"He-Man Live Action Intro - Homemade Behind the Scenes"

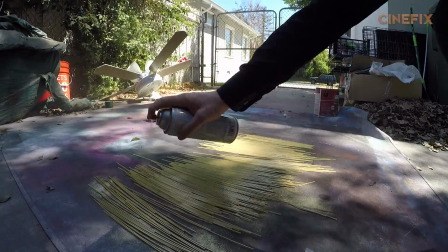(4:12)
Andrew made this background out of spaghetti noodles, spray painted them gold, but we needed to get He-Man silhouetted,
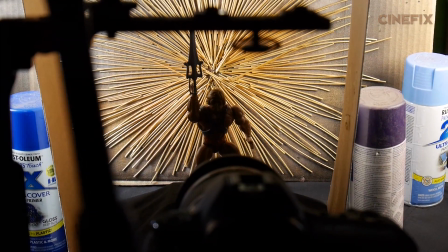(4:18)
so we rigged up some little flags with some cardboard and some spray paint cans.
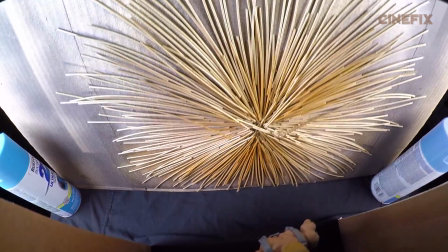(4:23)
So He-Man is in shadow, and our background is nice and bright. Yeah, that works.
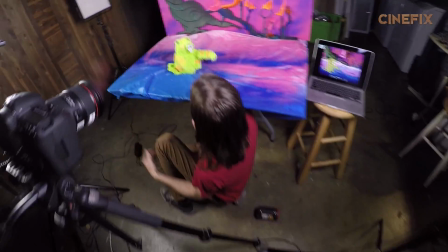(4:29)
That totally works. All right. I got a bad feeling about this.
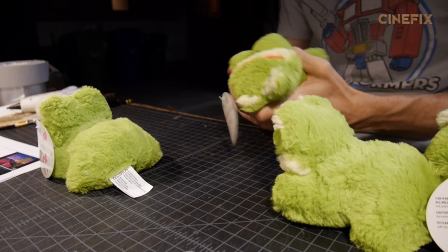(4:33)
This is Cringer, my fearless friend. And he's made out of a few dollar store plush frogs that I found.
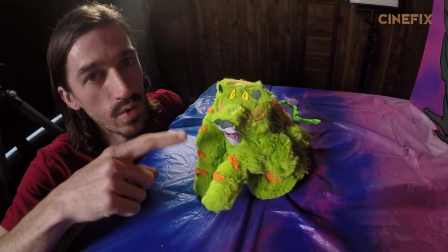(4:40)
I cut them apart and re-glued them together to make the puppet. I kept the head of one of the frogs and I just added onto it with some cardboard for the mouth.
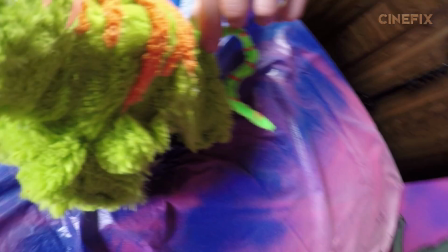(4:48)
And of course the tail is pipe cleaner.
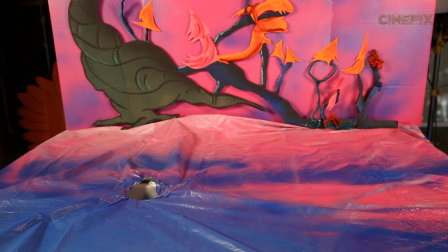(4:52)
And the floor is a piece of cardboard with a painted tablecloth cover.
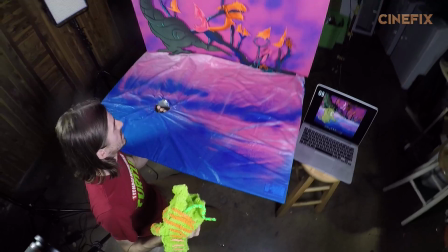(4:57)
Bella, I'm working right now. And of course a hole for our Cringer hand puppet.
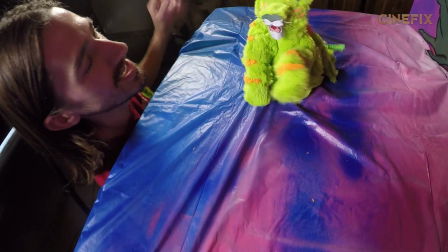(5:04)
Thanks for creating me, Ben. Andrew made this entire background.
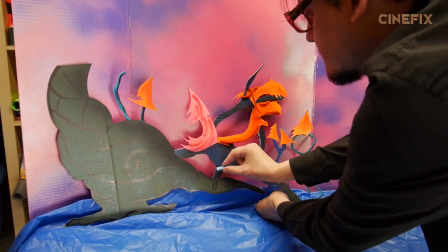(5:09)
Part of it is cardboard, and then we're using some pipe cleaners and construction paper. Very colorful.
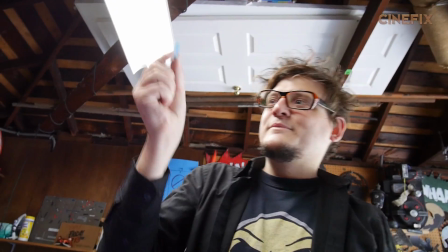(5:14)
You have the power.
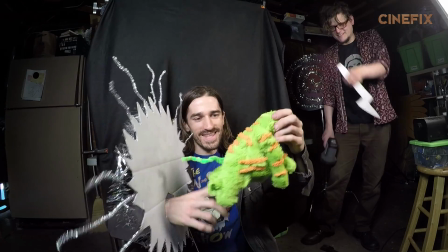(5:19)
The things we do.
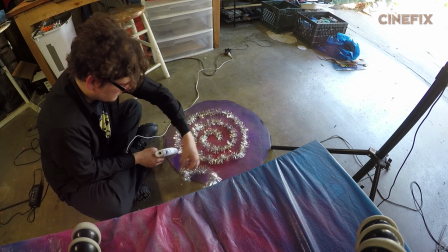(5:23)
For Battle Cat's transformation, we are putting Garland on a spiral because there's these concentric circles that go around Battle Cat.
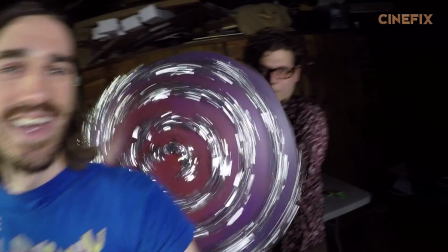(5:32)
So, gonna spin this spiral to make it look like it's radiating energy.
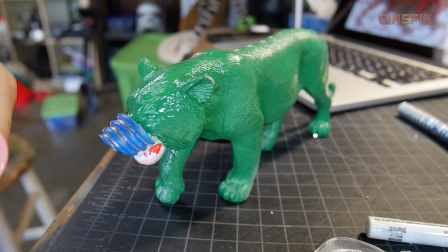(5:37)
Here we have the final shot of Battle Cat. His armor is pieced together with a baby pacifier, some clips from an LED light,
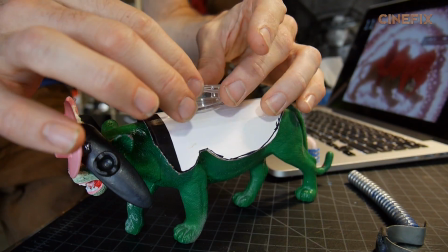(5:45)
some swimming goggles, there's a toy yo-yo, a bendy straw for the snout.
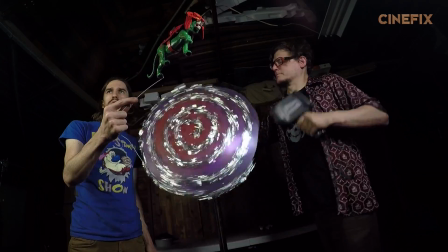(5:50)
All in all, it looks pretty awesome. So I'm holding him on a wire while Andrew is rotating our game show looking background.
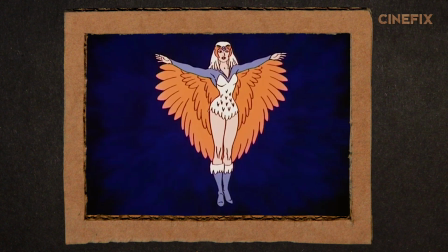(5:59)
So to play our friend the sorceress is our friend Kate. Hello!
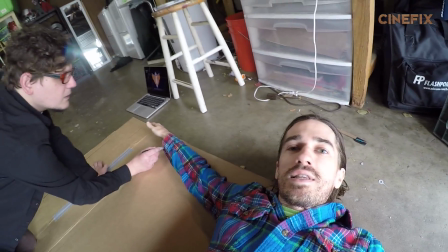(6:04)
Kate was in our homemade Hunger Games. Andrew's tracing the shape of my body so we can get the sorceress's wings.
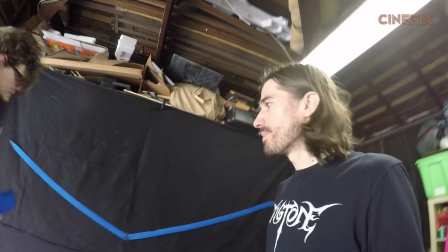(6:13)
They fit. Behind the sorceress we have some blue party streamers.
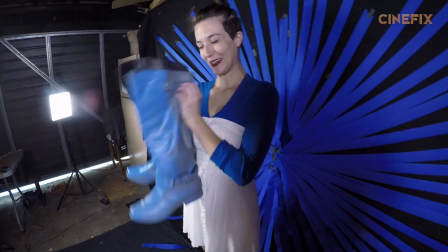(6:18)
Your boots. Thank you. Those are Kylo Ren's boots, actually.
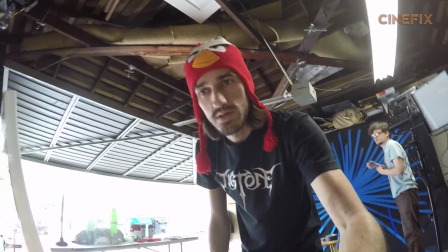(6:23)
For the sorceress's headpiece, I thought it'd be really funny if we used an Angry Bird hat.
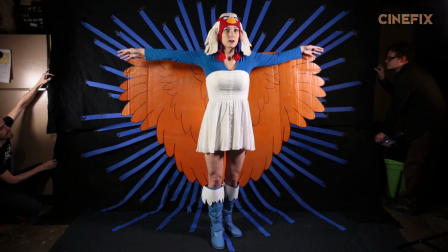(6:29)
I couldn't find the white one. And then, of course, some white gloves for the side pieces. The sorceress transformation was done in several different shots.
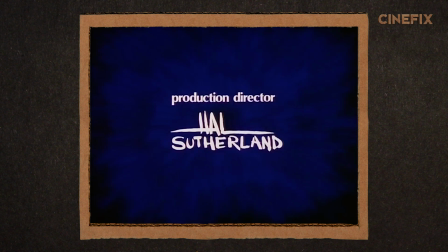(6:37)
We had to do this one in pieces. There's really no way to do this all in camera.
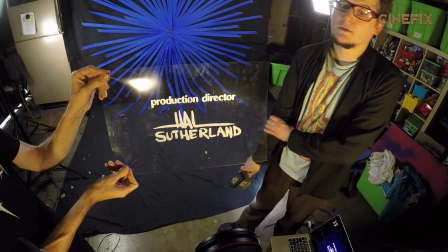(6:41)
The first shot is the Hal Sutherland title, which is a transparency in front of the lens. And then I bend the transparency.
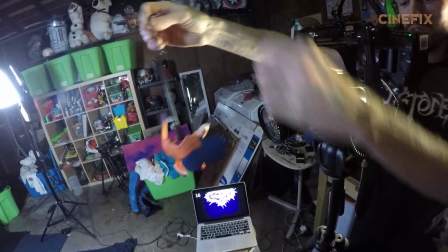(6:48)
And then in front of the same background, I shot my Zoar toy. I flashed a flashlight on it.
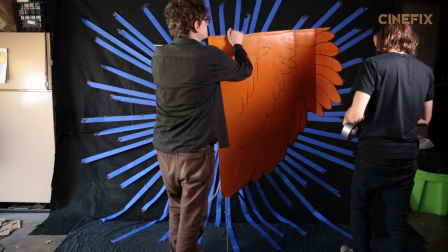(6:52)
After that, we set up the wings on a stand, and we shot Kate as the sorceress.
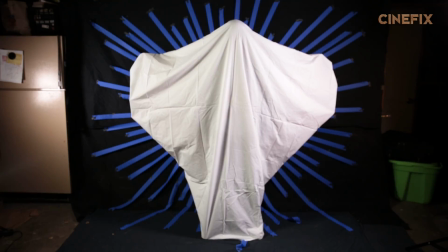(6:58)
And then we covered Andrew with a white bed sheet and shot that plate. And then all of those elements were cut together to create the transformation. Playing Man-at-Arms is our good friend Andreas. Hello. He's also a He-Man nut.
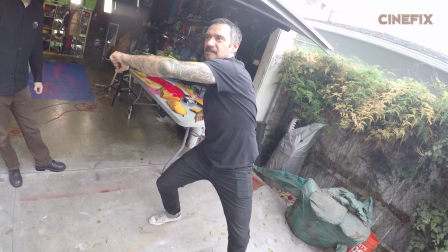(7:11)
Yeah, there it is. Action pose. Opposite direction of anything lower than your waist. Kind of a dream come true. Yeah.
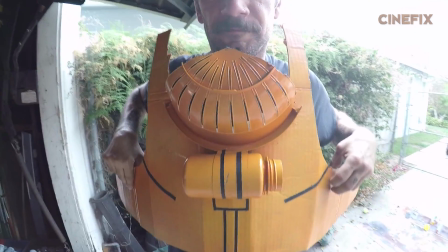(7:22)
Colander attachment.
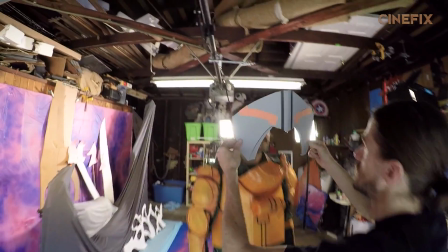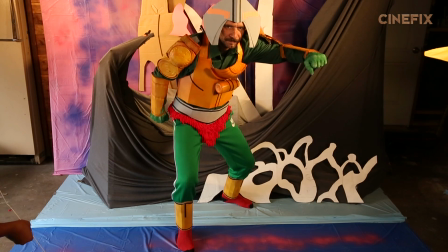(7:30)
Crouch a little bit more. Yep, there we go, perfect.
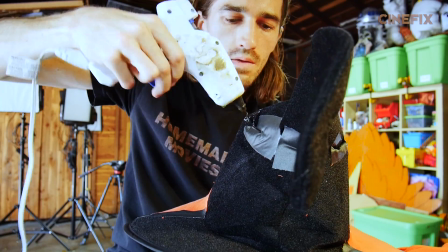(7:34)
For Orko, I've got a witch hat, and we're gonna cover that with orange fabric.
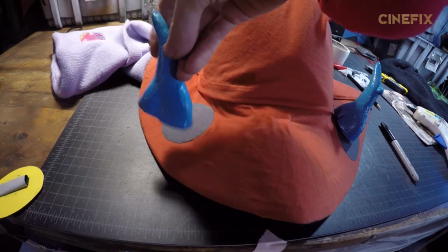(7:41)
The ears are actually witch noses. Of course, I'm gonna put the O on with some black felt.
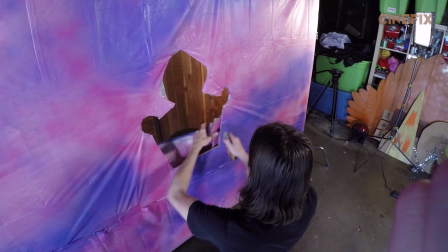(7:48)
I'm gonna wear a black cloth over my head and stick my head through the backdrop with a hole in it, and I'm gonna operate the hands as well.
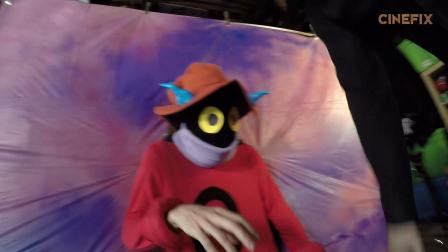(7:57)
Does this look awesome? Yeah.
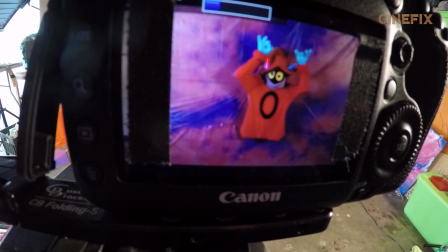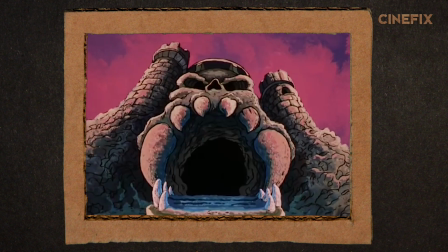(8:07)
So we're doing all of the bad guys at the end, so just a bunch of grown men hanging out, playing dress up.